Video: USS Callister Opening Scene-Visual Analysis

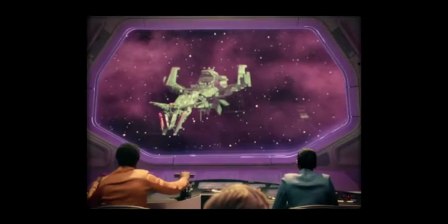(8:13)
There is a vignette effect, as well as a filter making the resolution more grainy, with less clarity, that gives the scene a vintage feel.
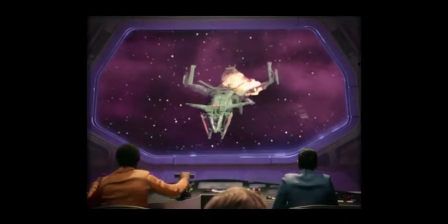(8:22)
The color also has a distinctly different look from the crisp,
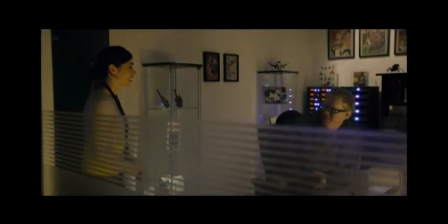(8:26)
hyper-realistic color we see in most film and movies today, along with the rest of the episode.
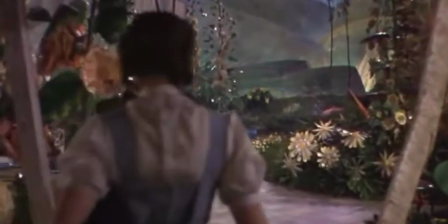(8:32)
Instead, the colors are more similar to the look achieved through Technicolor film,
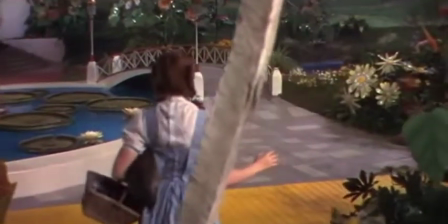(8:37)
with amped-up contrast and oversaturated reds and greens.
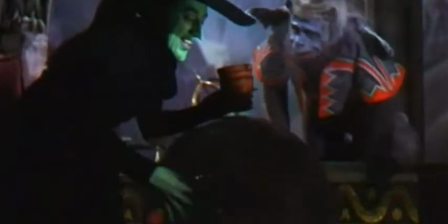(8:41)
This technique fell out of popularity by the 70s, when it was replaced with more advanced color film technology.
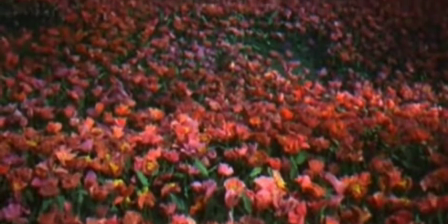(8:49)
However, the look of Technicolor is still easily recognizable today because of its use in famous films like The Wizard of Oz.
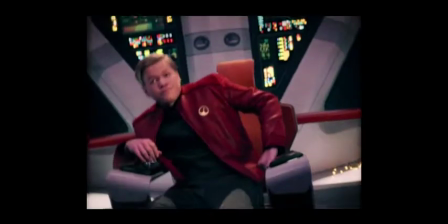(8:57)
The final element that confirms the throwback tone of the scene is the mise-en-scène, which brings to mind the original Star Trek TV series.
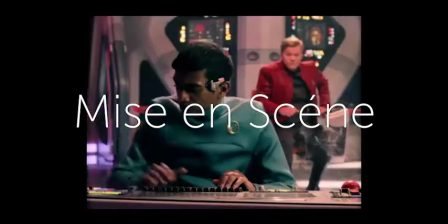(9:06)
Mise-en-scène is just fancy film jargon for the design of all the visible elements in a scene,
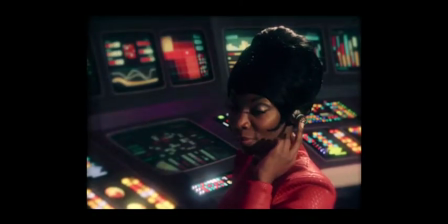(9:11)
including the costumes, makeup, set, and any props.
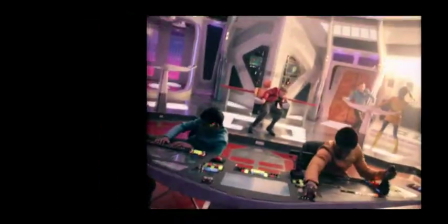(9:16)
The set design is a clear callback to the USS Starship Enterprise of the original Star Trek,
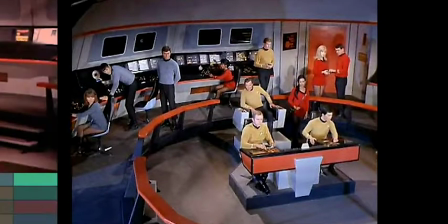(9:22)
with the colorful flashing buttons covering the control panels and circular spaceship layout.
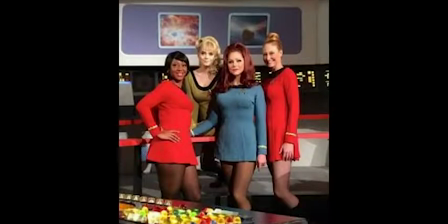(9:28)
The uniforms are also in the same style, miniskirts and all.
Mini-skirted damsels.
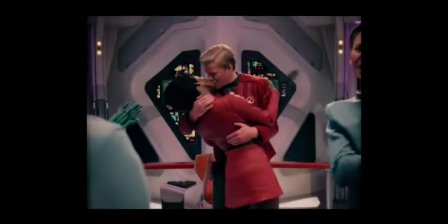(9:35) A little cold for that in space.
These costumes objectify the female members of the crew, with exposed bellies and thighs,
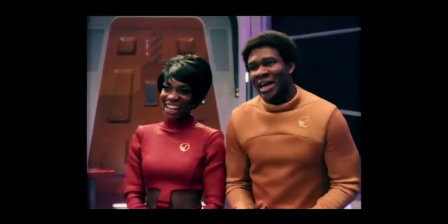(9:44)
while the men are completely covered and almost rendered sexless by their uniforms. Daly's costume distinguishes him as a person of authority,
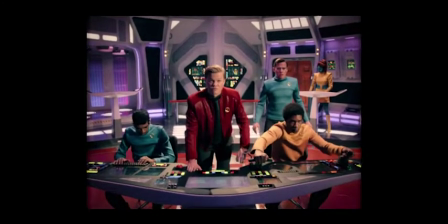(9:52)
with its more elaborate design with the shiny red jacket that cuts a broad silhouette,
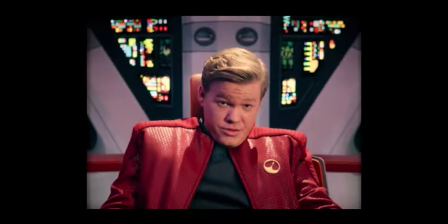(9:58)
emphasizing Daly's shoulders and making his stature appear more built and athletic.
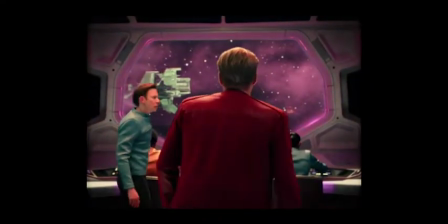(10:03)
This reflects how Daly would like to see himself: powerful, masculine, and in control.
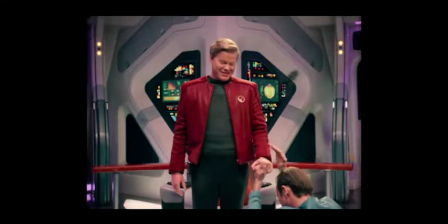(10:10)
Conversely, he sees the other crew members as objects, pawns in his personal playground created to replicate his beloved space fleet,
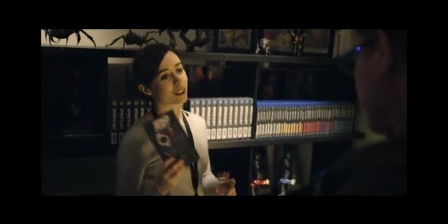(10:18)
brought to life not only in the spaceship, but in the way the characters must conduct themselves.
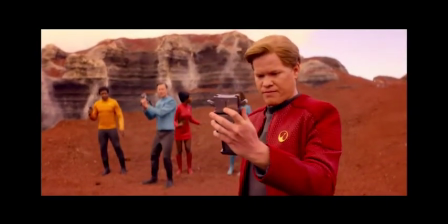(10:24)
Daly is obviously trying to bring back elements of this bygone era, emulating the acting style and dialogue of William Shatner's Captain Kirk.
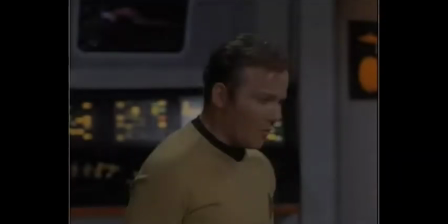(10:33) You have received your orders.
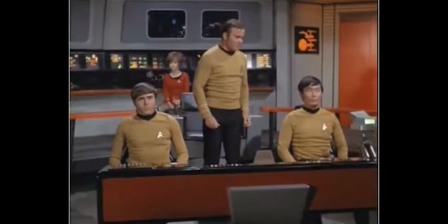(10:38) You will obey my orders. You will be charged with mutiny.
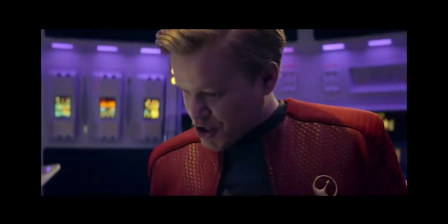(10:42)
The values he espouses of honor and dignity are framed within an old-fashioned mindset,
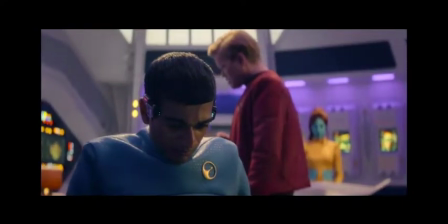(10:48)
where his victims are rewarded for obedience to the regressive social model and punished when they deviate or question his absolute authority.
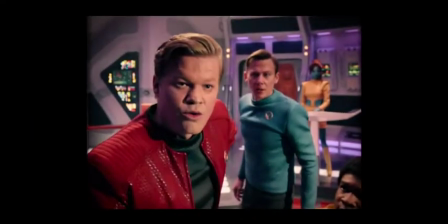(10:57)
The final aspect I would like to highlight is the distinctive color scheme.
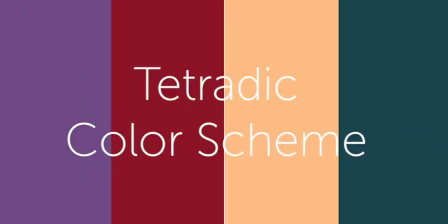(11:02)
This scene uses what is known as a tetradic color scheme, a variant on the triadic color scheme,
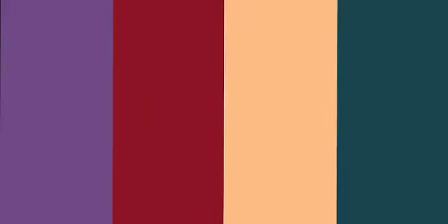(11:08)
where three primary colors are combined with a fourth, complementary color.
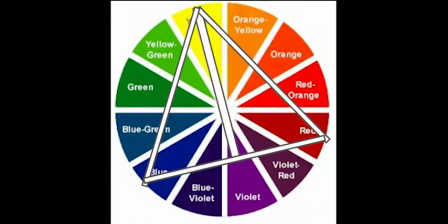(11:13)
When used in film, such color schemes can seem fun and carefree and stereotypically colorful.
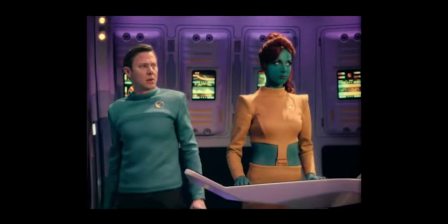(11:20)
This is certainly true in USS Callister. The crew's uniforms in the primary colors, red, blue, and yellow,
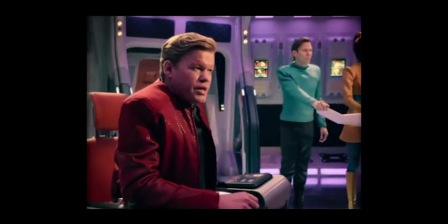(11:27)
are impossible to miss as the purple light fills the interior of the spaceship.
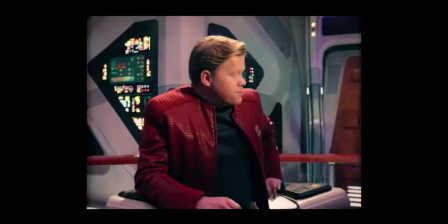(11:33)
However, these color choices are not merely a callback to past Star Trek uniforms.
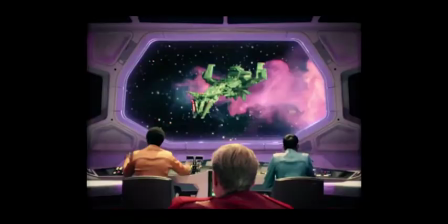(11:38)
They belie Daly's simplistic and underdeveloped view of others,
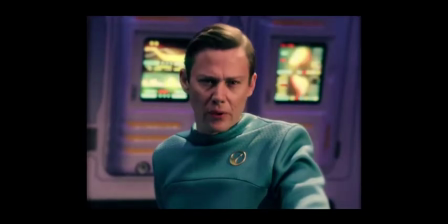(11:42)
and his dismissal of the real suffering that he puts sentient digital copies through.
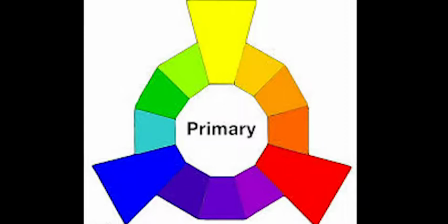(11:47)
The primary colors are the three fundamentals from which the color wheel is built.
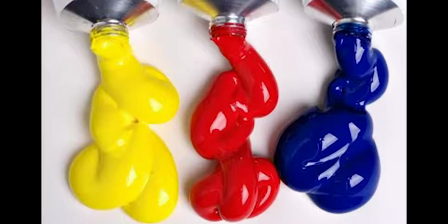(11:52)
You can probably remember learning about these in kindergarten, and how to mix them to get secondary colors.
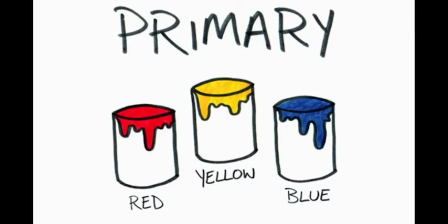(11:58)
For me personally, the primary colors are inextricably linked to childhood, and just as the name suggests, are pretty, well, basic.
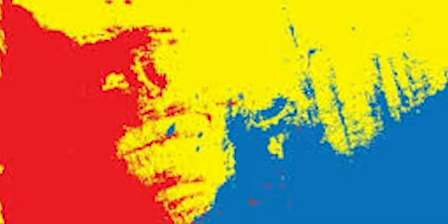(12:08)
Placed together, they connotate this childlike basicness, loud, unsophisticated, and rudimentary.
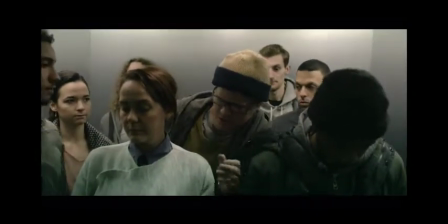(12:16)
This mirrors Daly's inability throughout the episode to understand and communicate with others in a meaningful adult way.
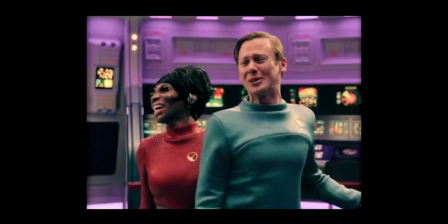(12:24)
Instead, he prefers to interact with digital copies in an environment
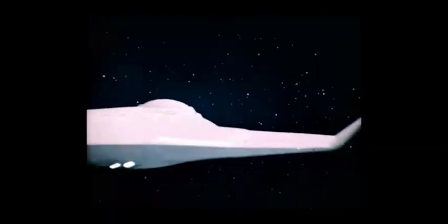(12:28)
where he is treated with kid gloves in order to protect his own fragile ego.
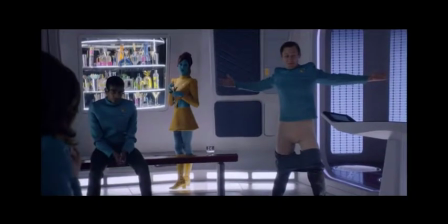(12:33)
The crew members are reduced to an immature status not only by their cheesy costumes,
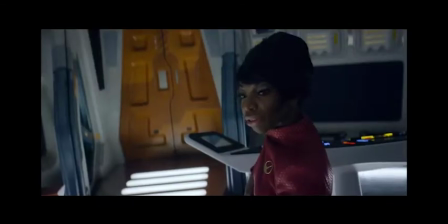(12:38)
but in Daly's marked exclusion of any sort of authentic complexity or adult content in his universe.
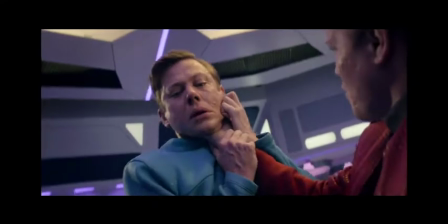(12:45)
The bright colors signal a cheerful tone, but they also seem gaudy and manufactured.
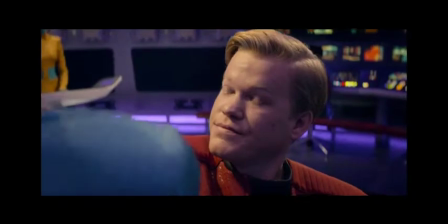(12:51)
This mirrors the happy front the crew puts on as they play into Daly's fantasy,
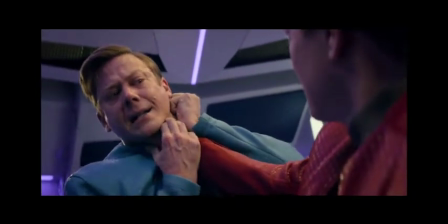(12:56)
when in reality, they are all afraid of facing his often violent wrath.
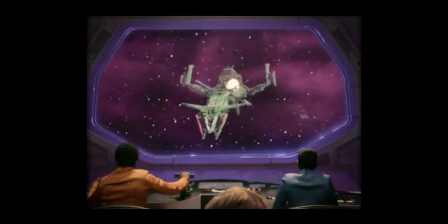(13:01)
At the same time, the purple lighting, besides just looking way cool, situates the USS Callister firmly in the world of fantasy,
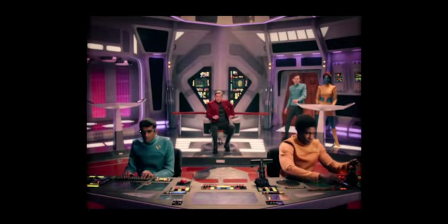(13:10)
underscoring that the digital world is totally within Daly's control.
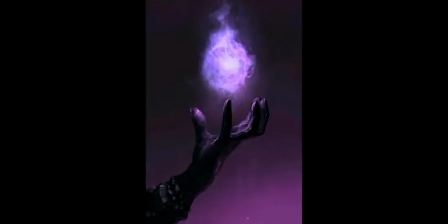(13:14)
Purple has long been associated with the world of magic, mystery, and mysticism.
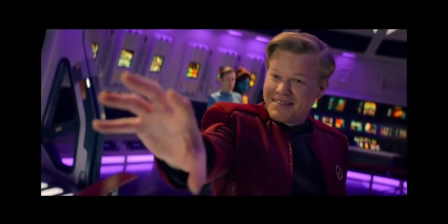(13:19)
In this purple-bathed world, the laws of nature and man do not apply,
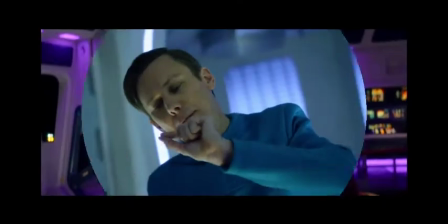(13:24)
and the characters exist within a bubble universe ruled by an god.
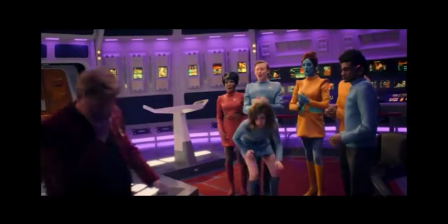(13:29)
The USS Callister is Daly's fantasy, and the unwilling participants are forced to accept it and play along,
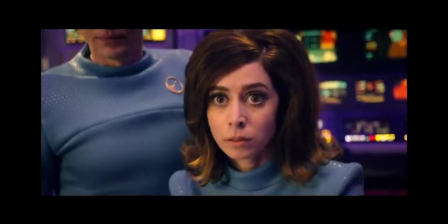(13:36)
lest they be punished by Daly for pointing out the truly nightmarish nature of the situation.
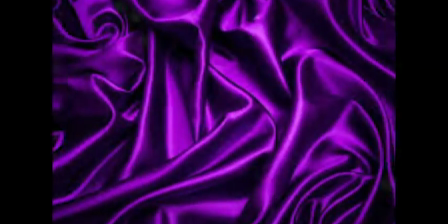(13:42)
Purple also connotates grandeur and power,
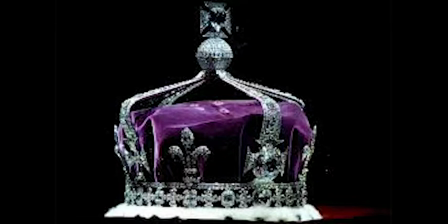(13:45)
as wearing the color was limited to the wealthy and royal back when purple dye was extremely difficult to produce,
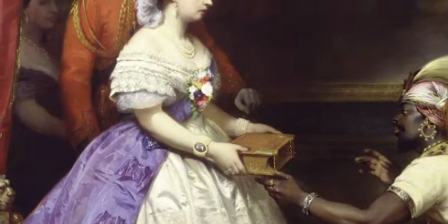(13:52)
so the color became a signifier between the haves and the have-nots.
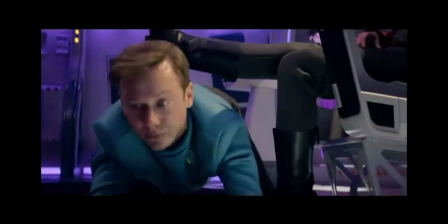(13:56)
The inescapable purple glow that fills the ship reminds the crew that they are Daly's miserable subjects.
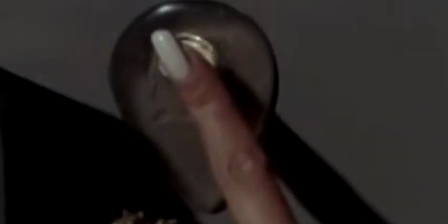(14:03)
A final thought on the significance of color in this scene, which also relates to the Star Trek source material.
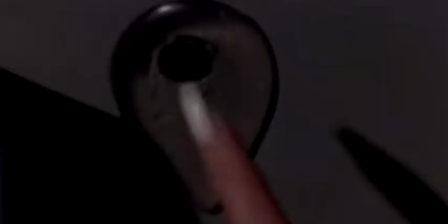(14:10)
It has been a long-standing theory that characters in red uniforms aboard the USS Enterprise were slated for a bad end.
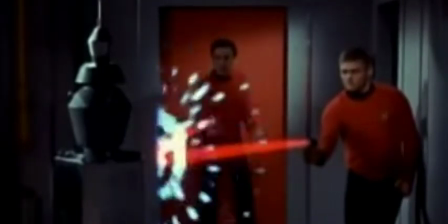(14:18)
Basically, if you had a red shirt on, that meant you were gonna die.
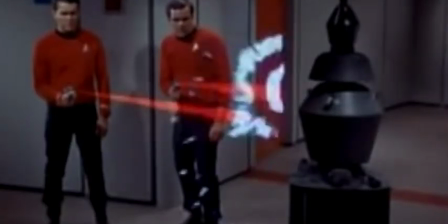(14:22)
This pattern became so recognized that the term red shirt now means a character that is not long for this world.
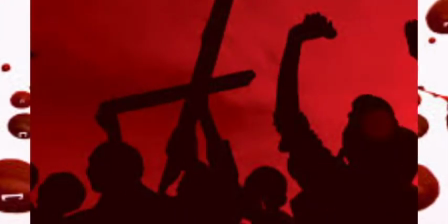(14:29)
This mirrors red's significance in color theory, which associates the bloody hue with danger and violence.
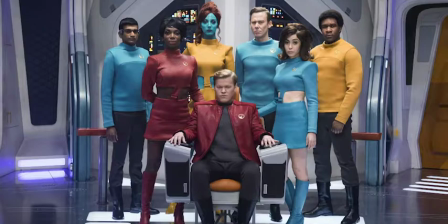(14:36)
If we apply this theory to the USS Callister, we see two characters in red shirts, Shania and Captain Daly.
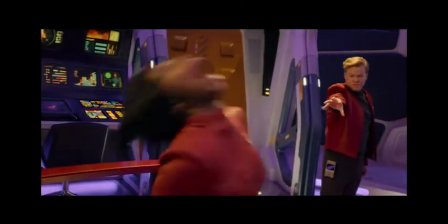(14:45)
Not coincidentally, both meet undesirable fates as the episode runs.
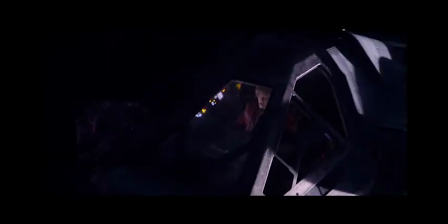(14:50)
Besides drawing attention to these two more important characters, the red also foreshadows the bad ends these characters come to.
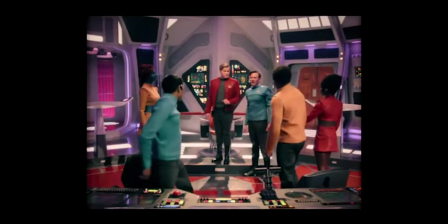(14:58)
After pointing out the way that the framing, vintage tone,
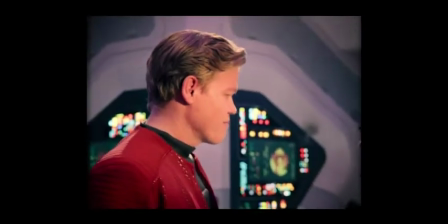(15:01)
and colors of this scene work together to foreshadow the horror that is to come, there is no way to watch it again without seeing the signs.
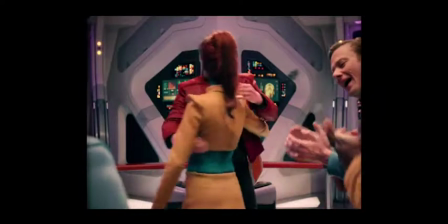(15:10)
If we pay attention, all the clues of Daly's toxicity and cruelty are right there,
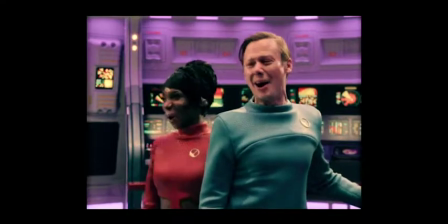(15:15)
even before we get to the classic Black Mirror twist where the shiny promise of new
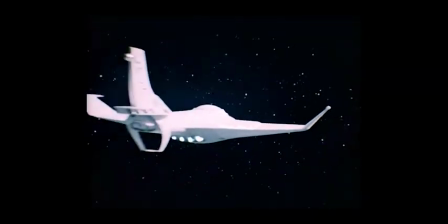(15:20)
technology is shattered by the wicked intentions of the twisted people who misuse it.
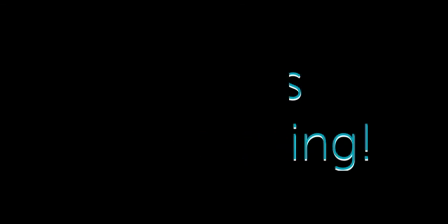(15:26)
Thanks for watching, and if you liked what you saw, don't forget to like, comment, or subscribe.
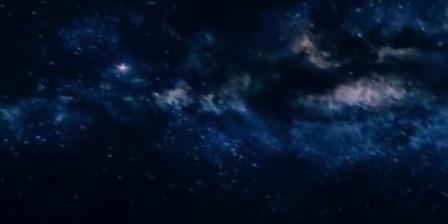(15:32) You better run. King of space right here. King of space.